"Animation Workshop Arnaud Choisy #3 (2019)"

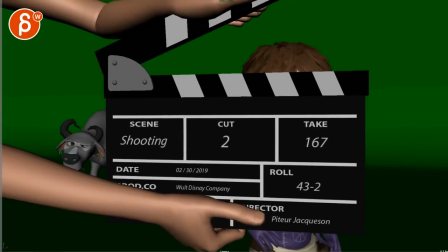[0:03] all right let's play this once through here there's some sound no
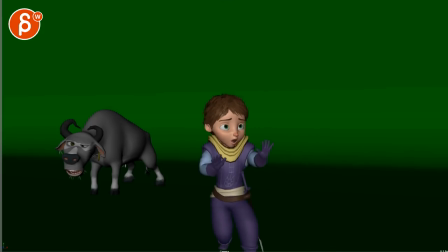[0:09] no no no no no no this is bad this is very very bad this is really bad oh
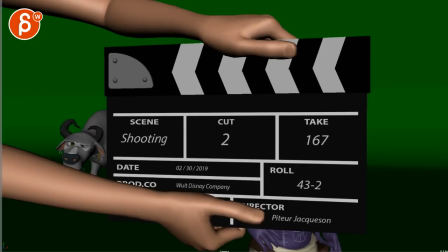[0:22]
come on all right so i like your new idea i like the audio
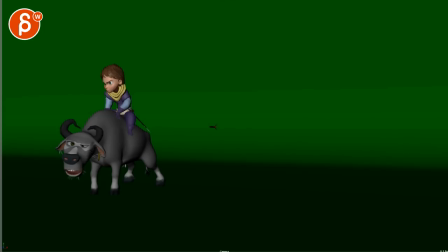[0:28]
choice and everything um i like the animal so i got a couple thoughts um
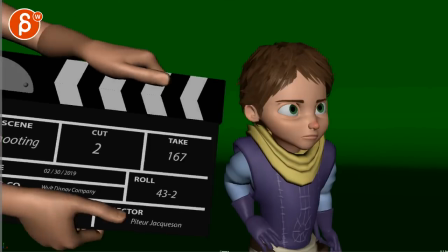[0:36]
um mainly is that you could technically start the shot here
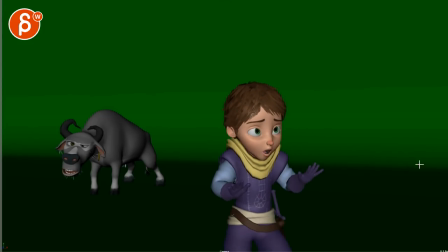[0:42]
no no no no no no and then technically you would you just add whatever set you want the reason why i'm saying this is because
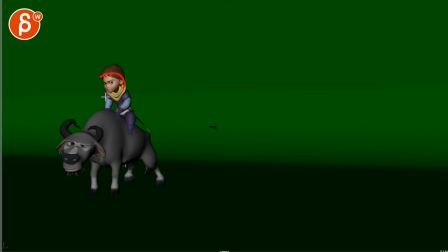[0:51]
when he goes back here it's a bit i'll be careful that he doesn't look at the camera so breaking that fourth wall unless that's something that you really want to do where you know the specific reason for looking to the the lens for comedy or something but it's a bit subtle they're almost like what is he looking or not looking so be
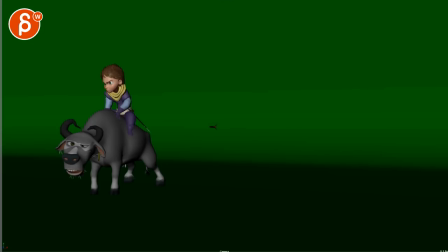[1:09]
i don't i personally i don't think you need to um but again he goes back needs to escape it doesn't happen the animal doesn't get it he waits oh come on he goes oh come on again it's to camera but my main reaction is that
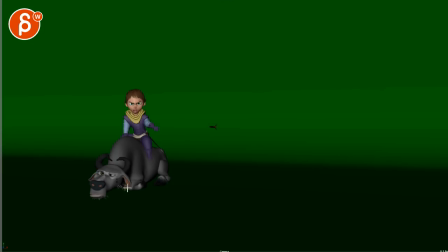[1:29]
he could say this to the creature and it would still work. Or he could say it to himself and it would still work.
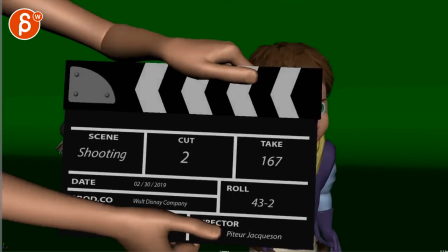[1:37]
We don't need this.
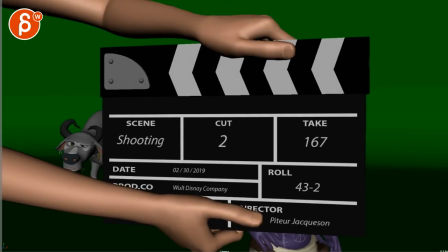[1:40]
But, since you are having this, I would have a bit more fun with it.
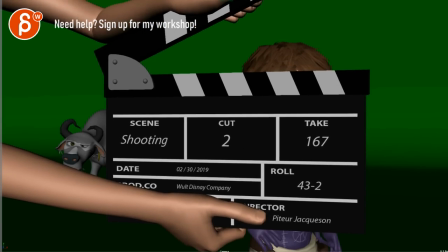[1:47]
Meaning, we see this there's no no, no, no, no, there's no end action. I mean, you could add potentially end action.
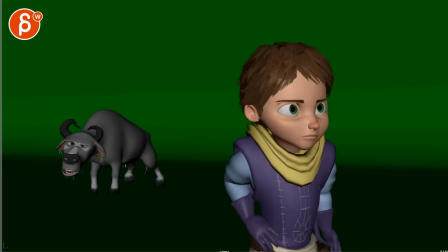[1:57]
But, again, since this is clearly okay we're on the set and this is an actor pretending what i would do is have that character in a different in a different attitude it could be it could be whatever like whatever you want like you'll be um totally bored looking at the watch or you
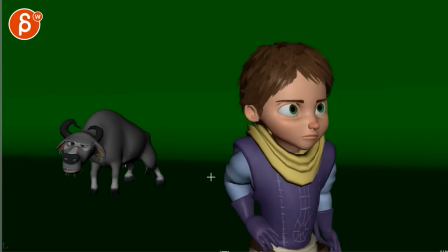[2:15]
know cleaning fingernails or whatever classic thing looking at there and then an action or just doing nothing and then then changing into this or um almost like jack nicholson style in that uh shining making of i brought this up here let's play this
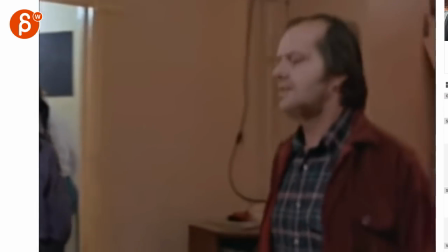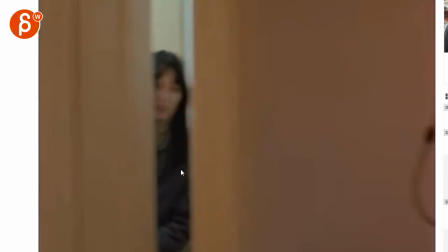[2:39]
look at how he
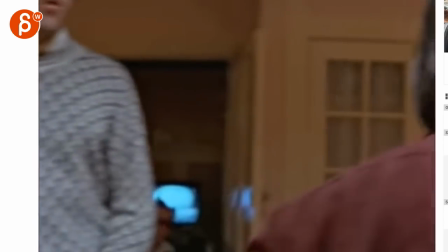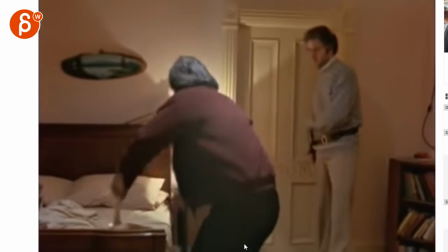[2:48]
that type of thing obviously it's much more
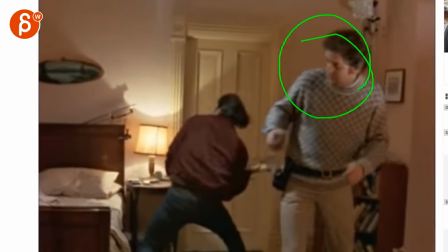[2:52]
i love how how the guy here he had to go whoa hey guys what's going on anyway he continues on there
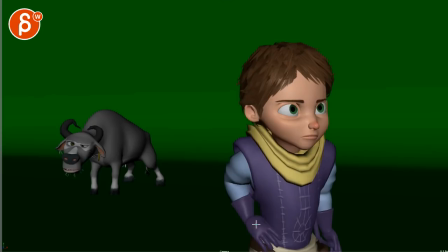[3:01]
not that he has to be that amped up but it's something where he's maybe hopping up and down and shaking his arms just getting
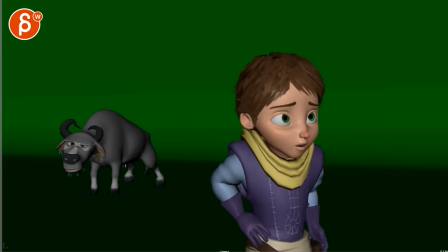[3:07]
ready and then gets into character and then you do all of this all of this all of
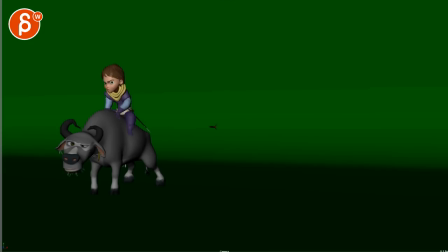[3:12]
this gets into character and then here he still tries to be in character to realize that something's wrong. But also with this, I would have the creature just, you know, take one or two steps and maybe move towards us or a bit away from us, maybe a bit more, maybe probably a bit more profile.
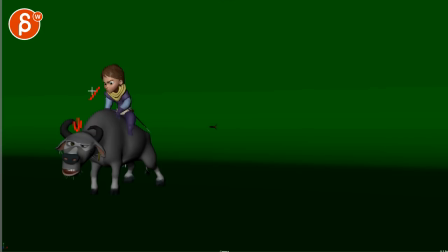[3:27]
And then it's more him frustrated looking up and then looking around and not at us. He's looking at the set, looking at, you know, stagehand, the director might be off screen over there. So I would use that a bit more. And then...
Oh, come on!